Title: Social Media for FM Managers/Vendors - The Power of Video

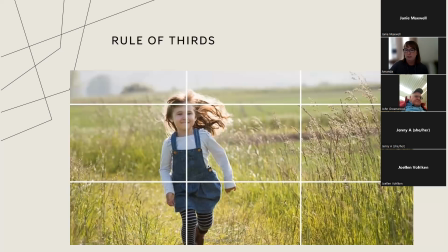Even those selfies should be following those rule of thirds. Next, we're going to meet my cat, Nymeria.
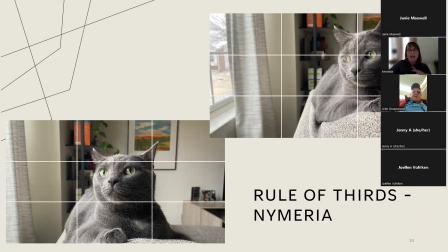She's my spunky and sort of camera-ready cat who was brave enough to be in this presentation, even though she had no choice. She's going to be illustrating some of these things, including the rule of thirds.
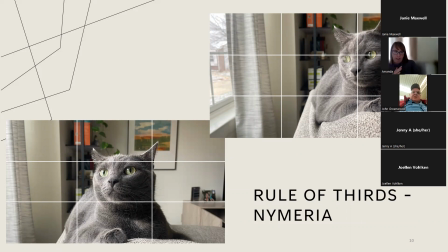So we have a couple of examples here. On the bottom left image, you can see Nymeria is right smack in the middle of the frame. She gets kind of lost. We're not sure what to focus on at this point.
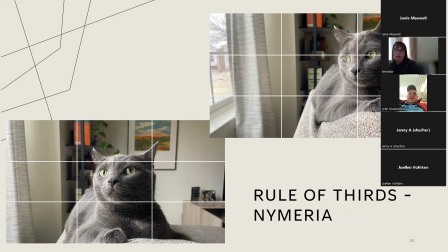Whereas the top right photo, her face is placed right in the top right third of the photo. We have a better sense of what to focus on the purpose of this photo. It tells a story a little bit better. We know where she is a little bit better and what she's doing.
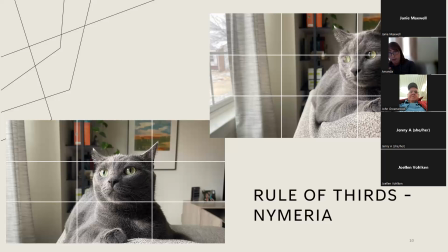She's obviously looking out this window, probably trying to spot some birds or geese that are outside. And we know where to focus. We want to focus on her face at this point. And here's, so I have sort of this example with and without the grids.
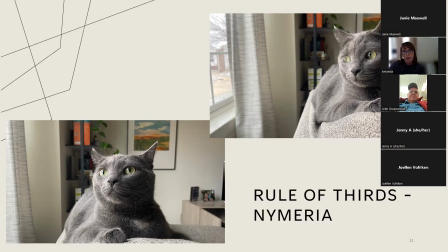So you can see, which is, oh, she's better composed in the top right there.
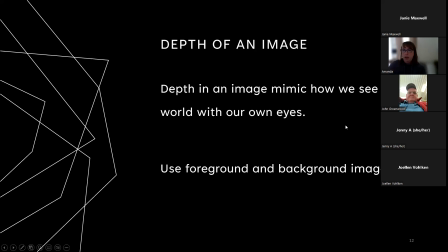Okay. Next, we're going to get into the depth of an image. This is where we get to get into making our videos sort of mimic how we see things in real life,
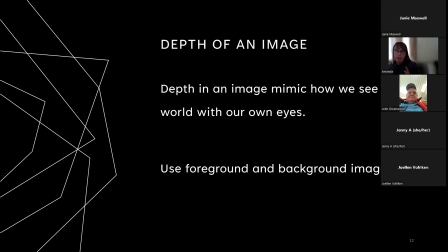we want to create sort of a 3D space in what we shoot, which means we need depth. Foreground imagery and background imagery is how we achieve this. Images that are flat are less compelling and don't tell a
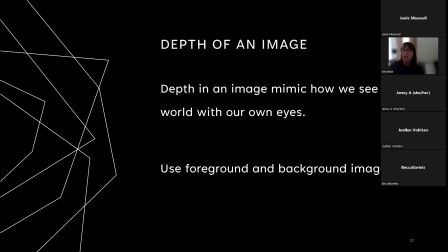story as effectively as something with more of a 3D look, a 3D feeling about it.
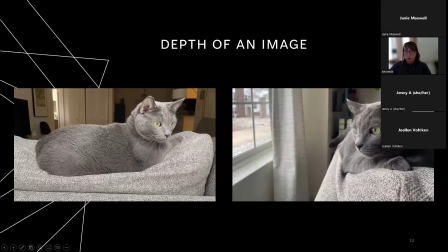Again, we have Nymeria here illustrating for us what I am trying to say here. Let's see, we can see two pictures here. One on the left is flat.
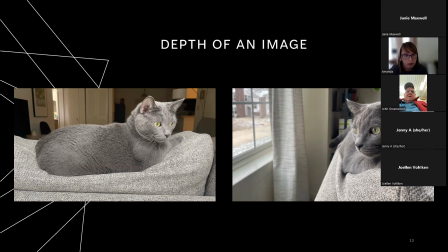We don't have a lot of foreground, if really at all. Some would say that Nymeria, the cat, is the foreground, but really we need a different kind of foreground, and I'll talk about that in a bit. We do have a background here, but again,
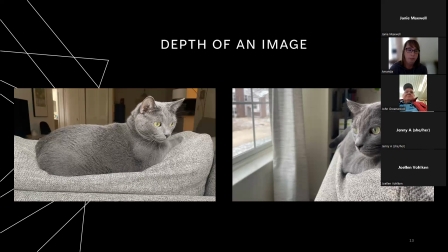this is a really flat image. There's not a whole lot of depth going on here. The image on the left, you can see, has quite a bit of depth. We've got foreground. The foreground is the bottom right of that image.
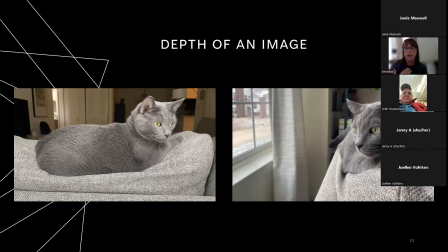It's a little bit of the couch, right? We have, and this is creating sort of the extreme foreground that we need. And then we have Nymeria right there. Her face is the focus. And then we have a lot of background imagery. So we can see the bookcase, we can see the window and the curtain. We have a sense of depth in that image.
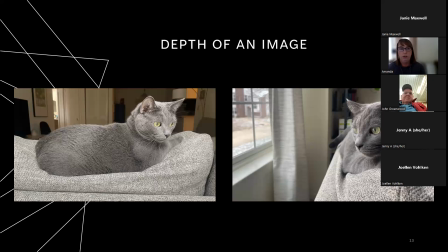And that's what I want you guys to try to achieve when you're shooting, is a sense of depth. We need a foreground, just a little bit of something in the foreground. In the middle there should be what we're focusing on, and then there should be a nice background in behind everything else. That's what we see in real life.
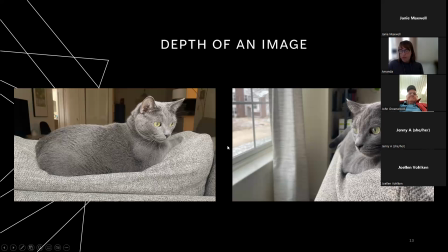Okay. Next, we have the next tip for shooting.
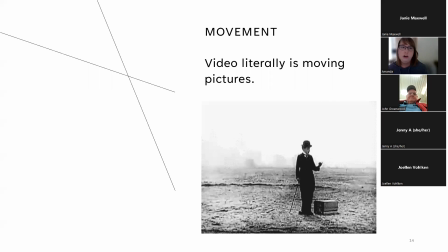We have movement. Video is literally moving pictures. This is the advantage of it. And I want you to take advantage of it because it's a huge benefit in storytelling. Now, in the early days of video creation, you can see Charlie Chaplin here,
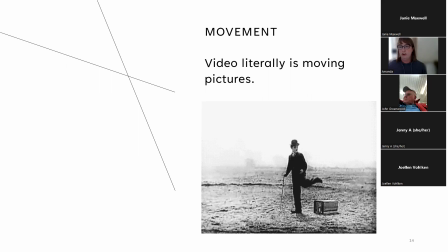directors would just place the camera on a tripod and place the action in front of it.
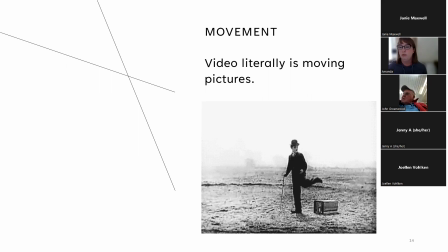But what we slowly learned with filmmaking and video making is that the camera can move too, and not just on a pivot, not just panning back and forth. Good, compelling camera movement requires the camera holder to move.
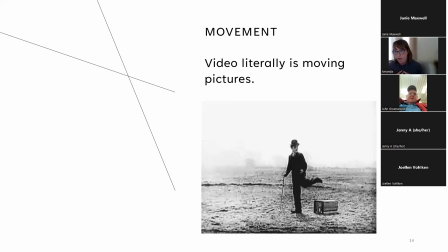And when I'm shooting video, or when you guys are shooting video, I like to move my body back and forth from left to right, keeping my arms right at my body, and so I can keep the camera as still as possible,
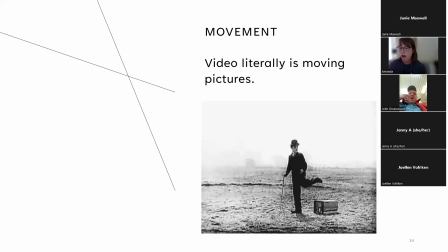because what we don't want is a lot of hand shaky movement. And if you are shooting with your phone, phones have a really good built-in image stabilization that will handle a lot of that shaky movement, but your arms locked at your side will help with that as well.
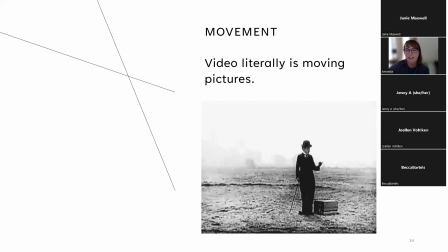Yeah, so this is Charlie Chaplin is just an example of
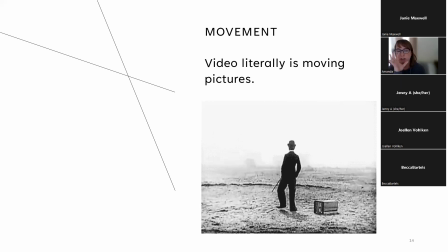how we used to shoot video with just a static camera on a tripod,
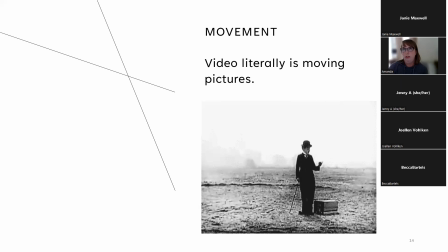but nowadays the compelling footage is shot with the camera moving itself.
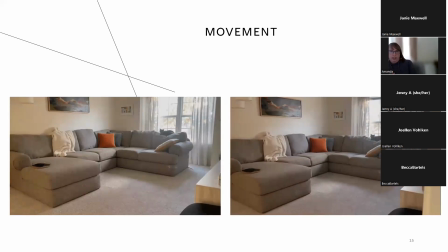So I have two examples in my living room here. Movement is especially enhanced when you have depth in your shot, that foreground and that background that I was just talking about.
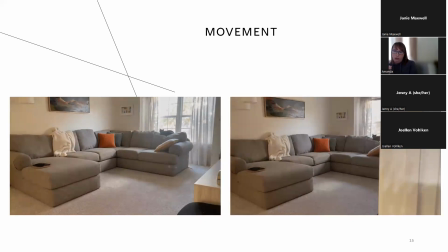The foreground of the image will actually move a lot faster in your frame than the background will.
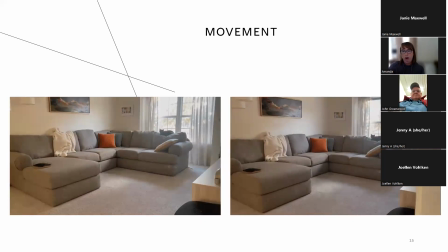Excuse me. It's like when you rode in a car when you were a kid and you were looking out the back seat window, and the trees would move a lot faster than the field in the background, right? Or the farm in the background, or whatever else was in the background. That's your foreground.
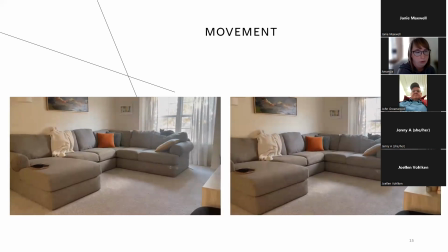And so that's gonna, as you can see on the left here, we have a little bit of foreground.
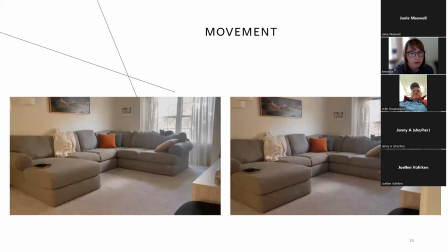It's like the chair and the TV stand, but on the one on the right, there's the door frame, and that's giving us a lot more movement. And in both of these videos, my body was moving the exact same amount, right?
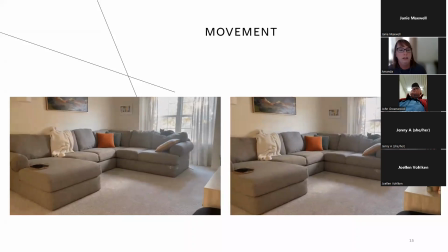I was not moving I was not moving to the left anymore in either one of these videos.
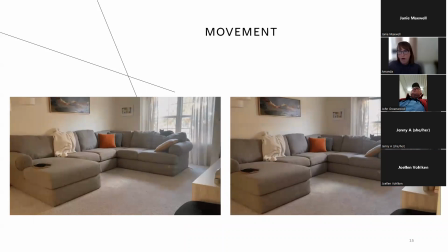And so you can see the movement is a lot more engaging. I've lost my spot. Excuse me for a minute while I look at this.
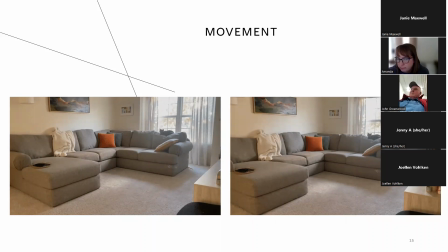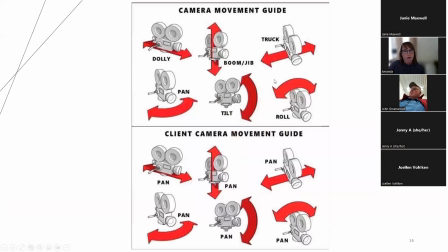Okay. So now we get into types of movement. Now, I'm not expecting you guys to learn this kind of thing. This is just illustrating the different kinds of movement your camera can do. And in my line of work, all of my clients call it panning, but there's actually different terms for all of this.
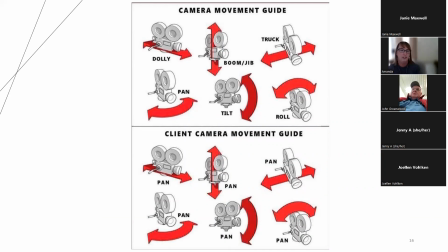So if you really want to get smart with how you're shooting your video, you would learn all these terms, but please, you don't need to. There's dollying, which is moving the camera back and forth. Booming, moving the camera up and down. Trucking, which is left to right. Panning, which is what everybody calls everything, which that is just the camera on a pivot,
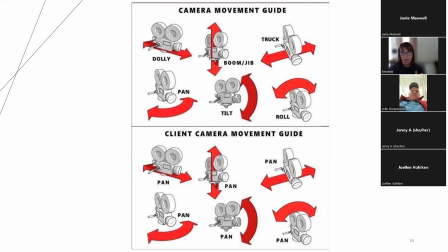moving back and forth, and so on and so forth. So what I want you guys to take away from this is that there is a variety of creative things that you can do with your camera.
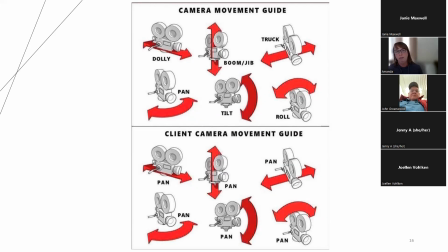The goal is to just be creative as possible, and getting all of those movements and the rule of thirds in there, and a depth along with some camera movement.
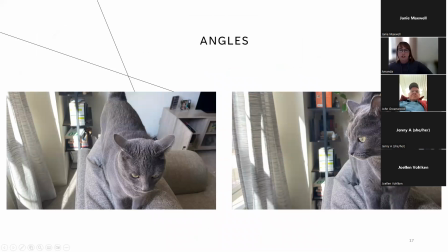All right, Nymeria again, once again, illustrating different angles that we can do. This is my last tip for shooting. As you can see here, I'm the one, Nymeria on the left is taken at my own height, right?
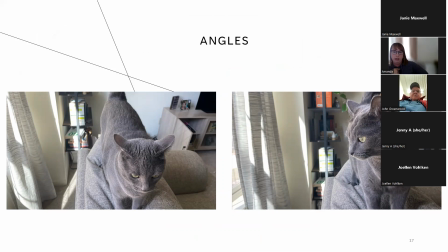It's higher than she is at that time, on the couch.